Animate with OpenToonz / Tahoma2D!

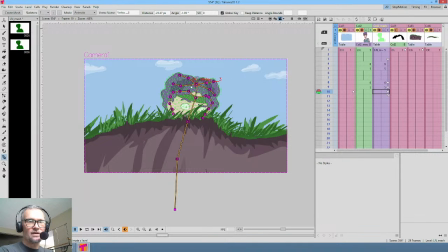So let's smack this down, smack these down. Yeah, that works. That works. Haven't looked at the comments, by the way, here in a while, guys. So Max says it's an awesome movement of hair.
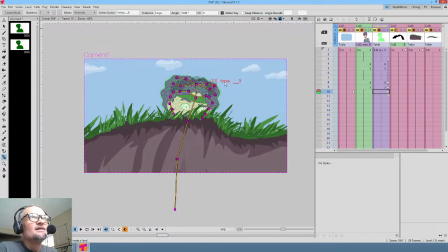I don't know if it's awesome. Yeah, the folders in CSP. I haven't looked into it, but it seems to me that it's a powerful paradigm. So an awesome movement of hair. So I like the drift.
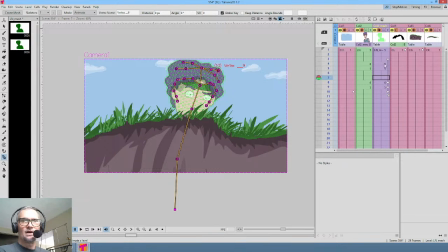So now what we need to do is his shadows are obviously totally whacked.
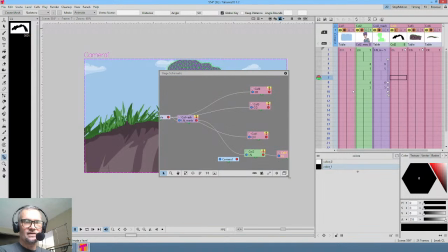So the simple solution to that is, here's the plastic tool.
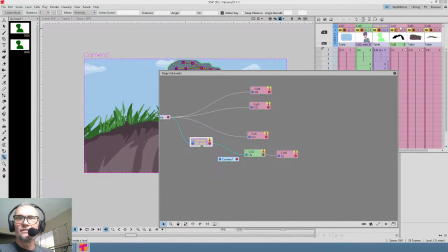All we need to do is take column 4. Actually, this is going to be a problem.
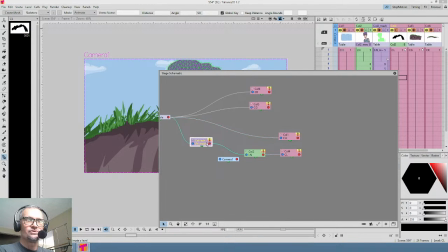Column 4 is parented to... okay, let me think about this one. Column 4 is already parented to column 2.
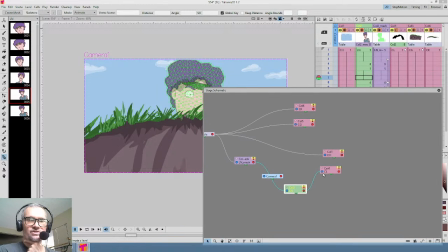And if we parent it directly to the plastic tool, that camera there is erroneous. I think that's going to be incorrect. But we'll see.
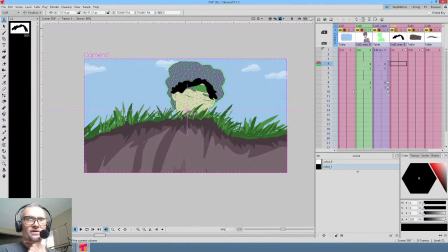Okay. Does it render correctly? Yeah, I've seen that happen before. When you pipe a level through the plastic tool, all of a sudden it kind of switches the,
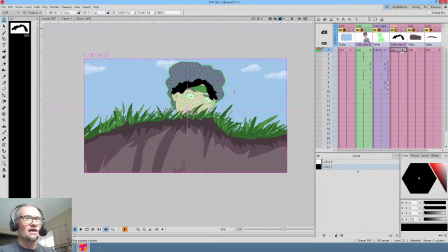you know, the layer-based opacity. It kind of flakes it out. But what that means, friends, is I think we're done. Let's find out. All right, so I'm going to go ahead and switch to Vegas over here.
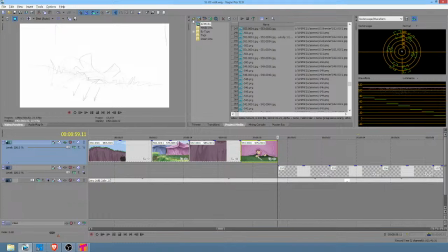And how are we doing on time? It's just about 1 o'clock, so I'm going to have to take a break shortly.
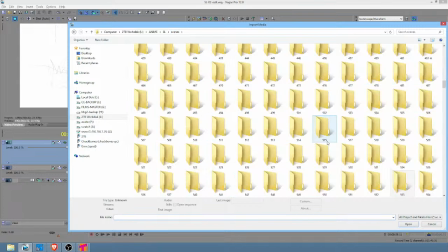This is shot number 554. And there it is.
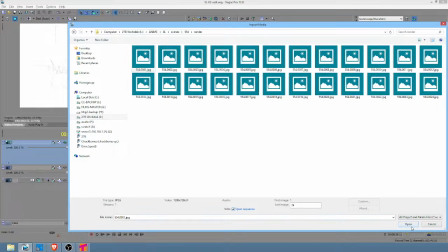There it is. There's the render. 24 frames at 8 frames per second.
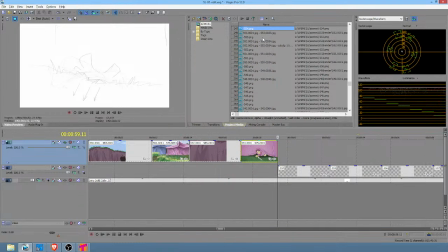Boom. And there's the sequence.
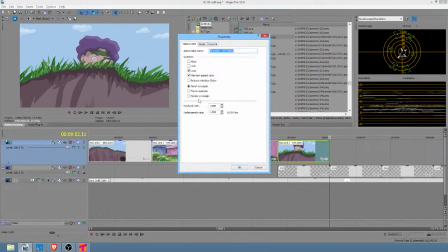We're going to turn this, or resampling, off.
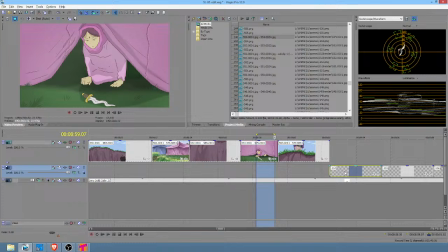And now we don't need this shot in the
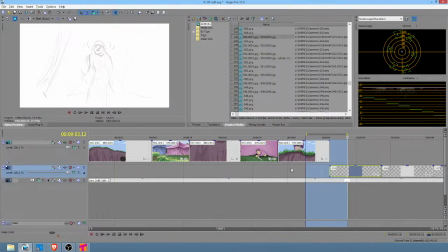storyboard. Cool. All right, so now we got to get the sort of the timing right here.
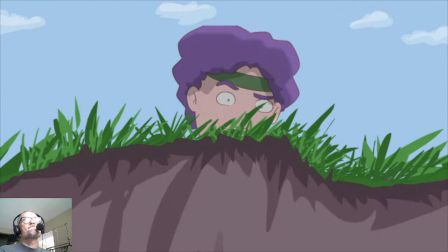I like it. I like it a lot. Not too shabby. Not too shabby. Looks like stupid old OBS is still doing its thing where it has to reconnect. Yeah, OBS just did its thing in a big way. It took it like 400 frames to reconnect just now.
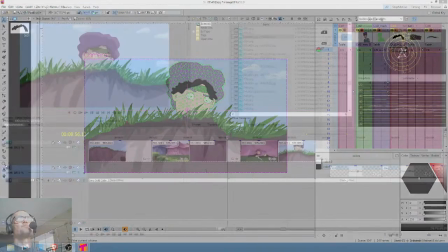So I don't know what you guys missed. I'm going to just recap this real quick. If we go to Vegas, I pulled this shot in.
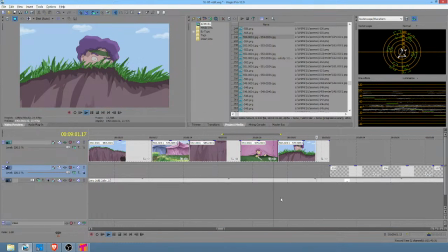Once he ducks down, honestly,
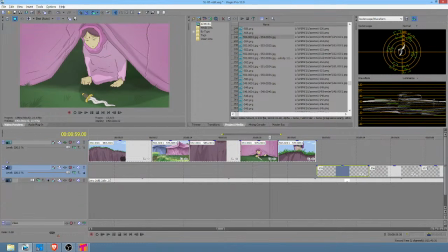probably about there. And then we'll cut back to her so that he can see what's going on.
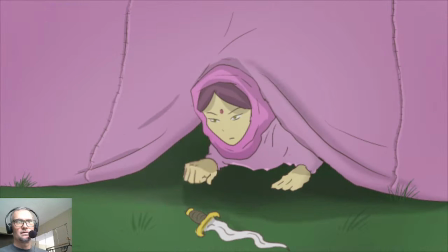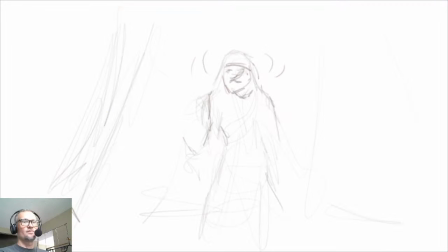I like it. Man, I really do like it. Okay, so we're gonna have a bit of a job to do here, animating Tianara. A question I'm asking myself at the moment is, if we're gonna do this, do we really need this?
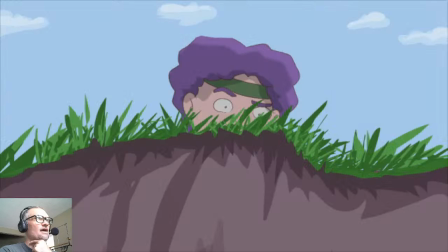Do we need the wide shot? I mean, we know Mel's looking at her. Why are we gonna do 2 shots when we really own?
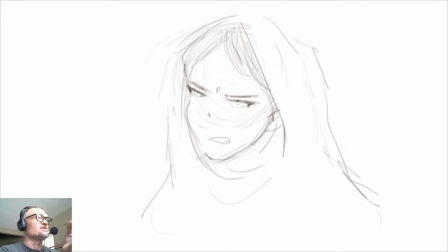This is what we care about, right? Is what is she doing? What is she thinking? This is totally necessary. This is certainly necessary because this is where she sees her avenue of escape. This shot, I don't even know why it's in there.